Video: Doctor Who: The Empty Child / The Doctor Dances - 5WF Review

On the 21st of May 2005, the Empty Child first broadcast on BBC One. It was a 9th episode of the revived series of Doctor Who and the first of a two-parter by Stephen Moffat. Plus it introduced Captain Jack Harness to the Doctor Who universe. It was also my first ever episode of Doctor Who. I came across a repeat of it one Sunday afternoon in 2005. I was 13 years old and I had never seen anything like it before. I'm celebrating 10 years of being a Doctor Who fan by revisiting this two-parter and sharing some of my thoughts with you. There will be spoilers in this review, so if you haven't seen it yet, go and watch it now. And for the rest of you, here's what I think about this fantastic two-parter.
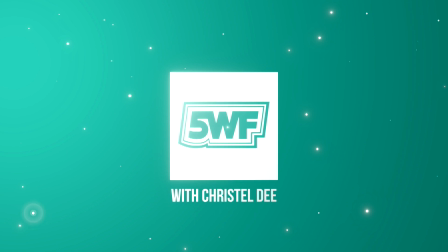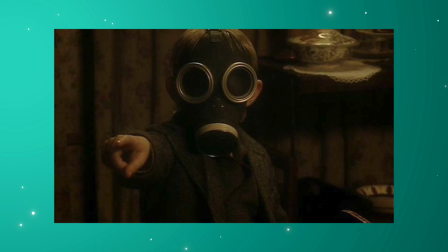World War II is a great setting for a scary story. Not only is the already spooky gas mask turned into something even more chilling in this episode, it's all set in the darkness of wartime London.
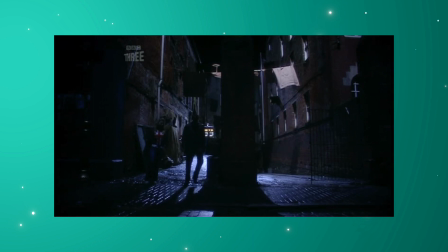This episode has a very authentic wartime atmosphere. The streets are low lit and we can hear the rumble of bombs faintly in the background. The blue and black tones make this scene feel damp and cold.
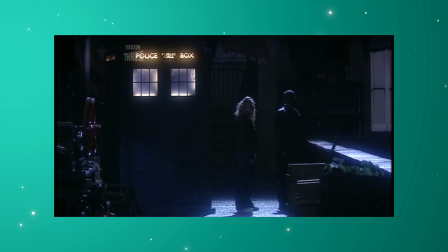It's very dark and sometimes it's quite hard to see the characters, however during an air raid there wouldn't have been much light so this feels very realistic. It's very spooky too and you just don't know who or what is lurking in the shadows.
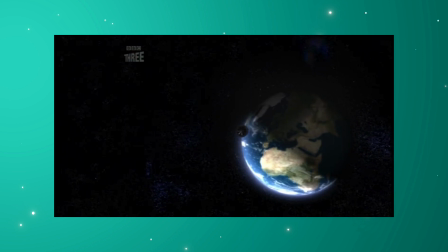The CGI in this episode stands a test of time, with their own straight interaction in the pre-title sequence of The Empty Child, with the TARDIS hurtling through space.
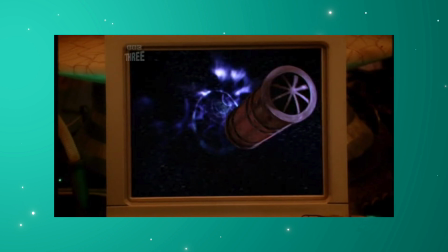Inside, the 9th Doctor and Rose chase a metallic object through the time vortex and arrive in London during the Blitz.
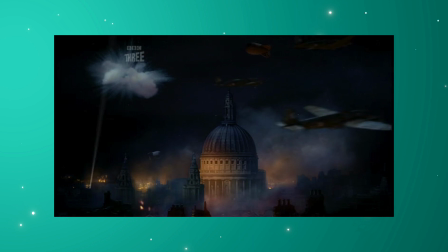There are also several great CGI shots of the burning London skyline around St. Paul's, later on when Rose is seen hanging on the end of a rope attached to a blimp.
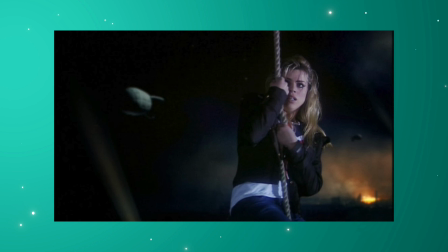It's perfectly believable and the fantastic CGI by the mill still looks great today.
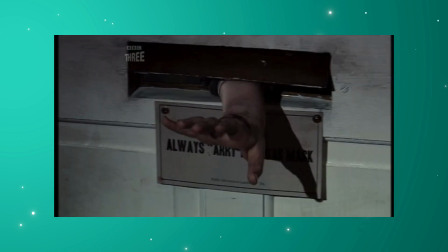The Empty Child is a terrifying episode and still scares me today. This is because Steven Moffat turns something innocent, a child, into something very scary. Evil children are sinister enough, but getting it to use a phrase so familiar to us, such as mummy, is just horrible.
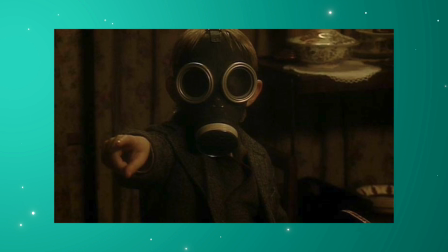And then you've got the gas mask with the hollow round emotionless eyes like the Cybermen. This episode is a little bit different as the Doctor dominates the screen.
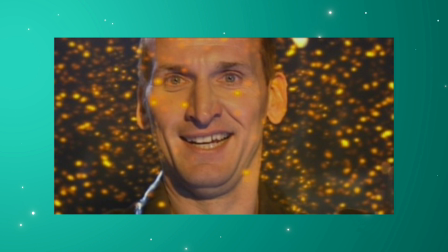It really gives Christopher Eggersen a chance to shine as the Ninth Doctor, and watching this episode really reminds me why he's greatly missed.
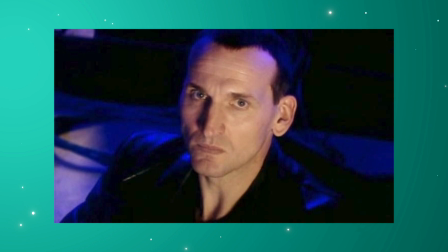The Knife Doctor is often considered to be the Darker Doctor, but there are plenty of moments in this two-parter where he shows wit,
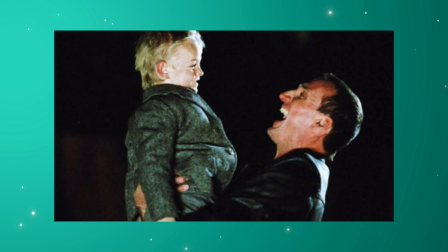goofiness, compassion, determination and eventually joy. For eight episodes now we've learned about the Doctor through Rose.
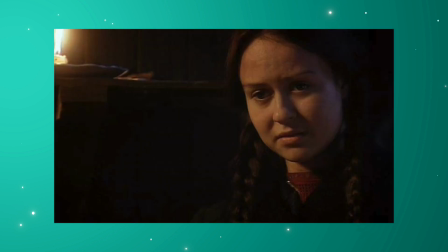Here, we learn about him through how he relates to Nancy.
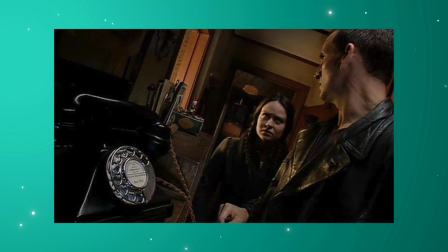He recognises that she's lost someone and looks after people because of that, obviously he sees it in her because he's lost his people. He also recognises her hardship of being a child all alone. The Doctor's past and childhood is a subject not covered much in Doctor Who in the classic series but one that is addressed much more post-2005,
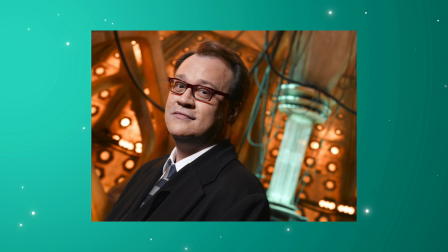a decision I think Russell C. Davis made in order to make the character of the Doctor more interesting and relatable. Russell C. Davis only had one series to prove Doctor Who could come back for good and he wasn't going to waste it. He needed to create characters that the audience could connect to and watch them grow by giving them a compelling journey to go through.
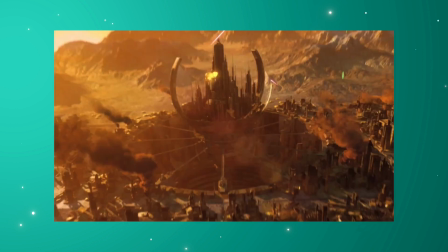The invention of the time war is genius. the Doctor loses all of his people and has to rebuild himself in the aftermath during the course of the first series. This is not only to make this character interesting for new audiences, but also existing audiences. This man is not the same as we left him after the TV movie.
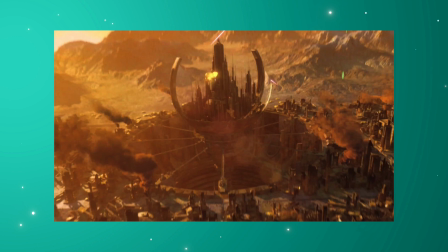As someone discovering Who for the first time, the Doctor being the last of his kind was one of the selling points of Doctor Who for me.
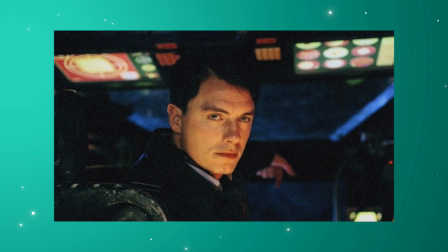Whilst the Doctor investigates the mystery of the Empty Child, Rose is swept up by the charming Captain Jack Harkness.
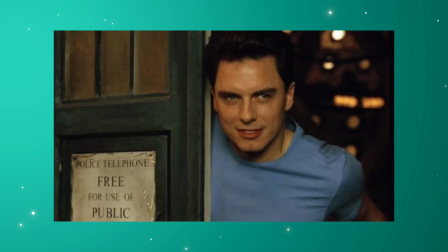This is John Barryman's first appearance as a Time Agent and would become a returning character in Doctor Who and later star in his own spin-off Torchwood.
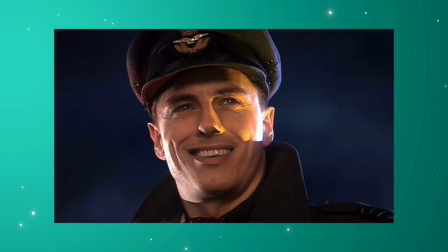In contrast to the Doctor, Jack is more of a conventional action hero.
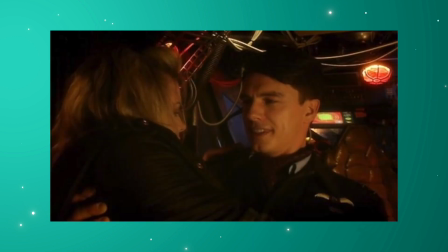He's outwardly flirtatious and Rose even says he's like the Doctor except with dating and dancing.
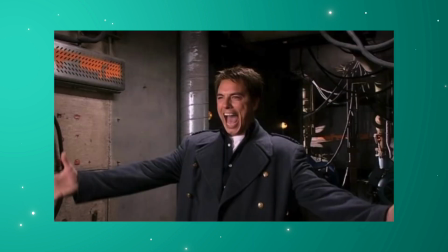Captain Jack did eventually become one of my favourite characters in Doctor Who but he started out as a very different person.